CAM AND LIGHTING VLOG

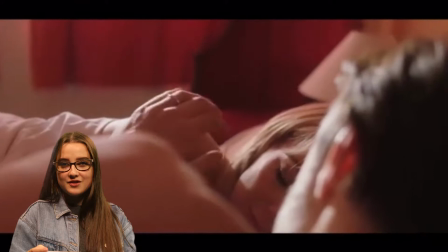[0:16]
So who is Matt Gray? Matt Gray was born on the 23rd January 1967 in Yorkshire.
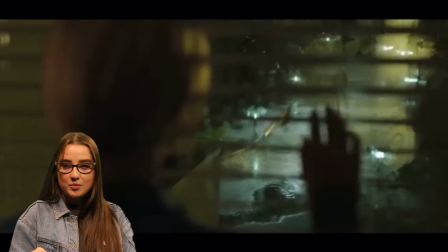[0:23]
He started his budding career as a camera operator, progressing to the role he is in now, which is a cinematographer and DOP.
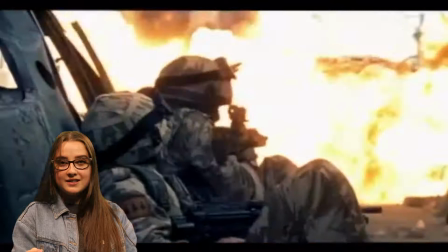[0:31]
Matt has worked on a variety of different programmes, from Virgin Media campaigns to BBC's most recent drama, Liar.
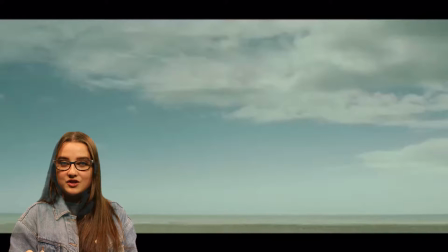[0:39]
He has won an award for Online Film and Television Award for Best Cinematographer for his work in Sherlock back in 2010.
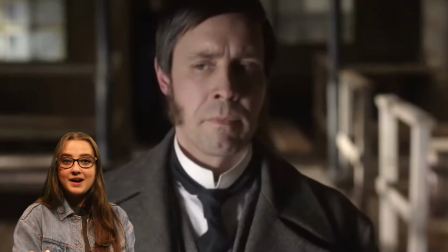[0:47]
This year, he has also been nominated for Royal Television Society West Television Award for his work in The Living and the Dead.
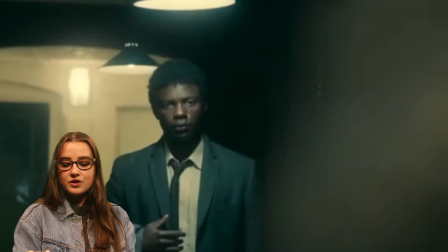[0:56]
Matt has a certain style about him.
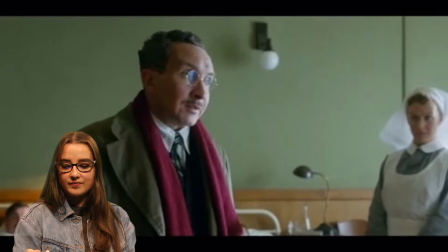[0:57]
When setting up for a scene or adding suspense, he will use the use of shadows and reflections to help enhance the overall appearance of the action.
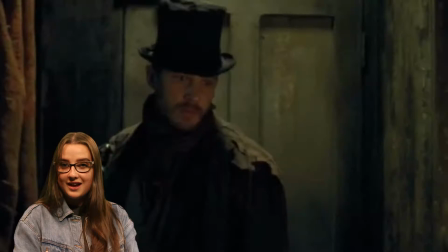[1:07]
This is to create suspense and intrigue within the programme without having to use any dialogue.
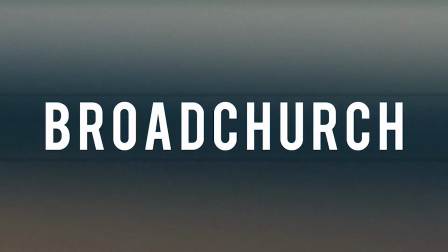[1:12]
You can see this in his most recent work in Broadchurch. One of Matt Graves more popular TV roles as DOP was on the first two episodes of Broadchurch series one which broadcast in 2013 and won 17 Academy Awards.
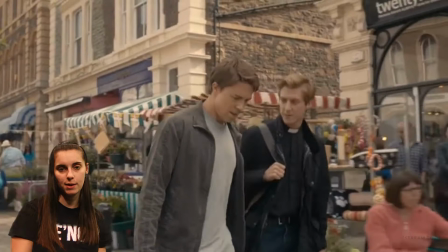[1:30]
In the opening of the first episode there's a great establishing shot showing Mark walking down the street introducing most of the main cast and the characters and establishing the town and its layout.
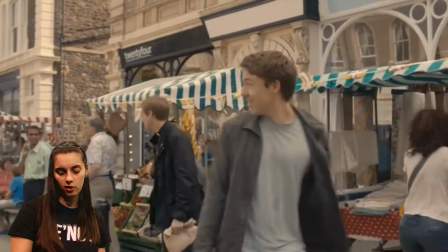[1:39]
What's so great about this shot is that it is a continuous shot and it follows Mark down the street and through the shots without any cuts.
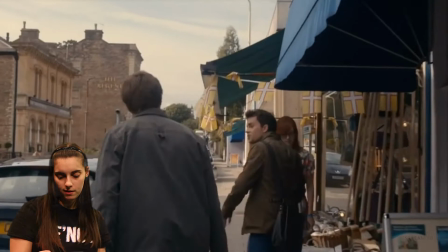[1:45]
It's interesting in terms of camera techniques as there is a lot going on within the scene that camera must avoid trying to stay on track with Mark.
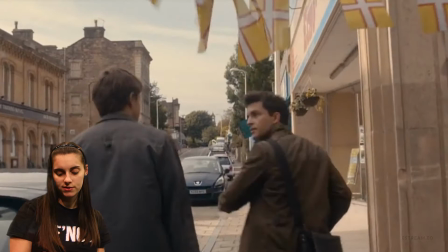[1:52]
It helps to give the scene a more detailed and intimate view of the town and its continuous shot really gives this feel.
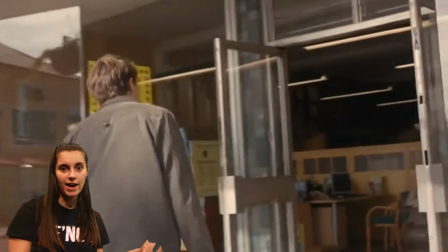[1:58]
The movement also limits what you can do with the lighting so you can't have large lights following the camera around.
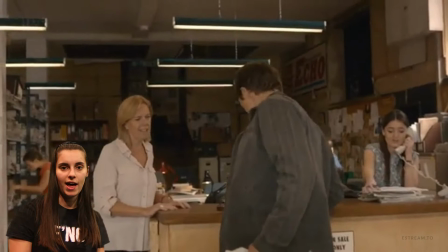[2:04]
This movement also limits what you can do with lighting is you can't move large lights around with the camera.
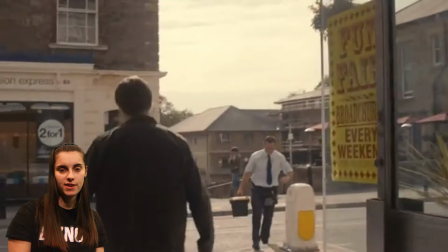[2:09]
So natural lighting will have been something that the scene has to rely on,
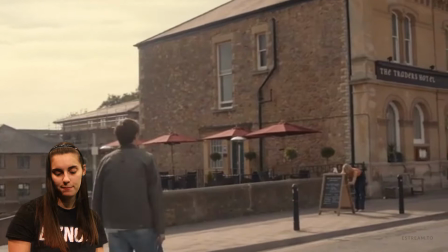[2:12]
affecting the time of day you'll be able to shoot especially since this is meant to be set early in the morning and filming at this time may not have been optional.
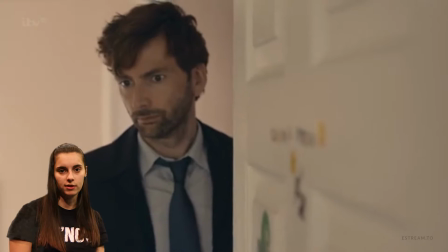[2:19]
The scene where we explore Danny's bedroom is not lit how you might think considering the tone and the subject matter of the program.
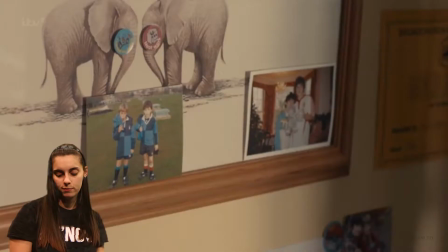[2:25]
The scene is very brightly lit including elements of natural light through the window which includes warm sunny glow.
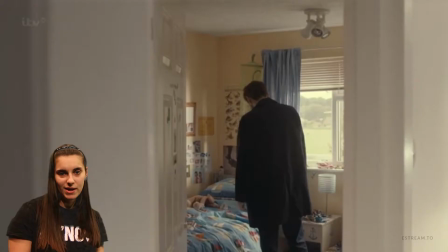[2:31]
The bright lighting coupled with a shallow depth of field gives the scene a soft and somewhat heavenly glow to it.
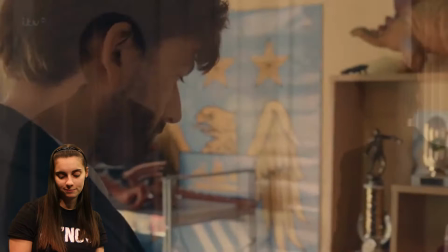[2:37]
This may seem out of place but it serves a purpose which highlights the boy's innocence making the scene all the more devastating.
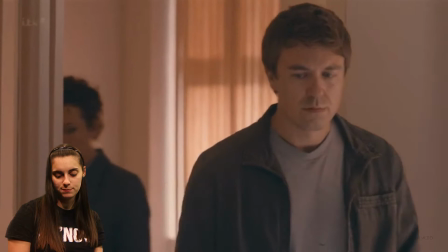[2:43]
This lighting technique is used throughout the episode and another good example is when Mark goes to see Danny's body for the first time.
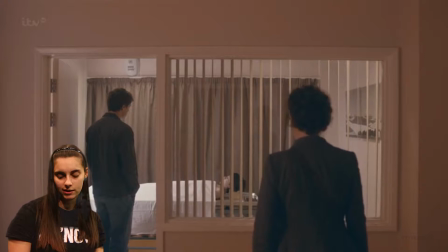[2:50]
Taking place in the hospital it would have made sense to make the scene cold and clinical with cooler cold temperatures and bluer colours.
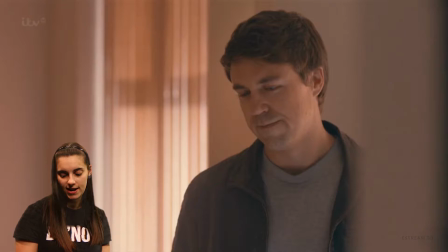[2:57]
Again, there is a presence of a soft and heavenly glow, which perhaps is used as a visual motif to where Danny has gone, as his body is hardly shown within the scene, at least not in detail.
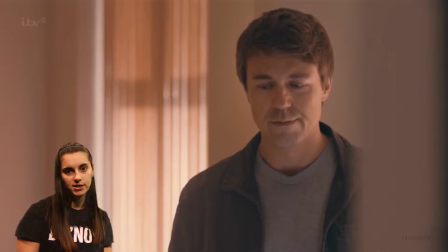[3:06]
Matt used light creatively to show the audience what the camera did not.
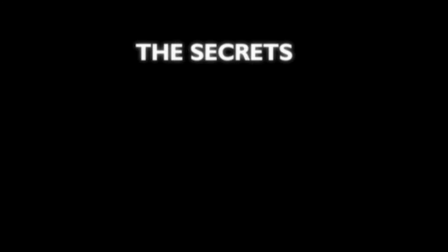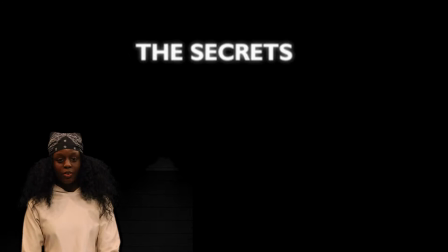[3:15]
I'll be analysing the show The Secrets, the return episode. The Secret is a series of standalone dramas that are based on a secret.
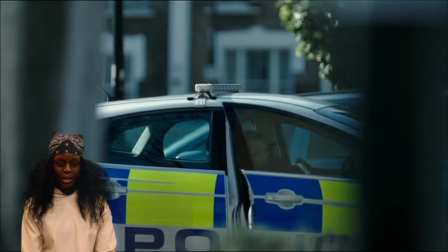[3:24]
Matt Gray consciously picks his lighting and camera shots to set a mood that creates a high level of anticipation that leads up to the reveal of the secret.
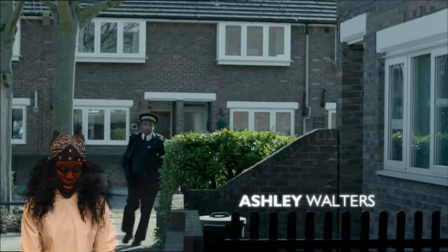[3:31]
In the opening scene, we watch the police officer approach a door. He is a natural light at what appears to be evening.
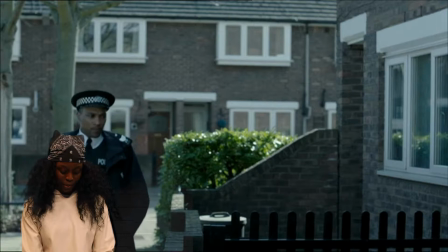[3:40]
As a result of the natural light, there are dark shadows that are casted. This creates an eerie feel.
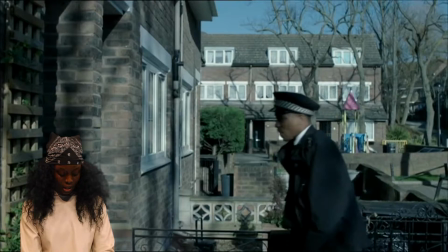[3:45]
During the scene, the camera stays focused on the character, making it seem as if the character is being watched.
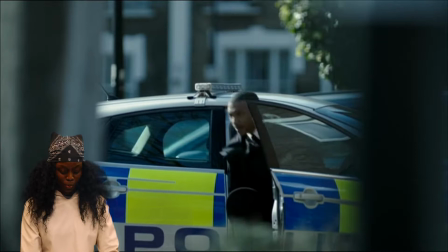[3:51]
In particular, this shot. We view the character through the bushes again making us feel as if he is being watched.
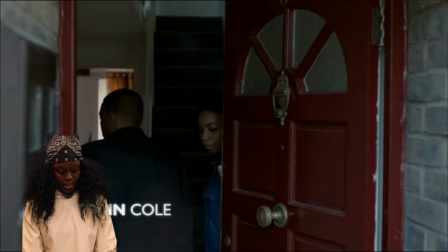[3:59]
Eventually it becomes an over-the-shoulder shot as the character knocks on the door.
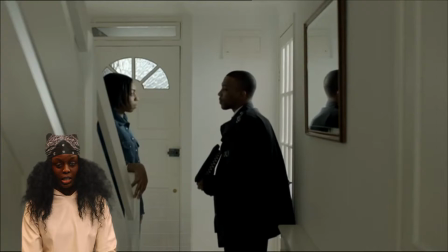[4:03]
The cinematography has the audience watching in anticipation waiting for the secret to be revealed despite the happy music track in the background.
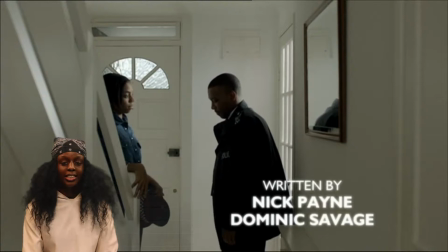[4:11]
When the character enters the house the lighting becomes very bright this then indicates the viewer that the officer may be there for a different reason.
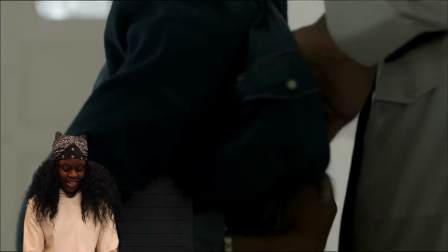[4:19]
The shot has no shadows and this leads the viewer to think that everything is exactly how it should be.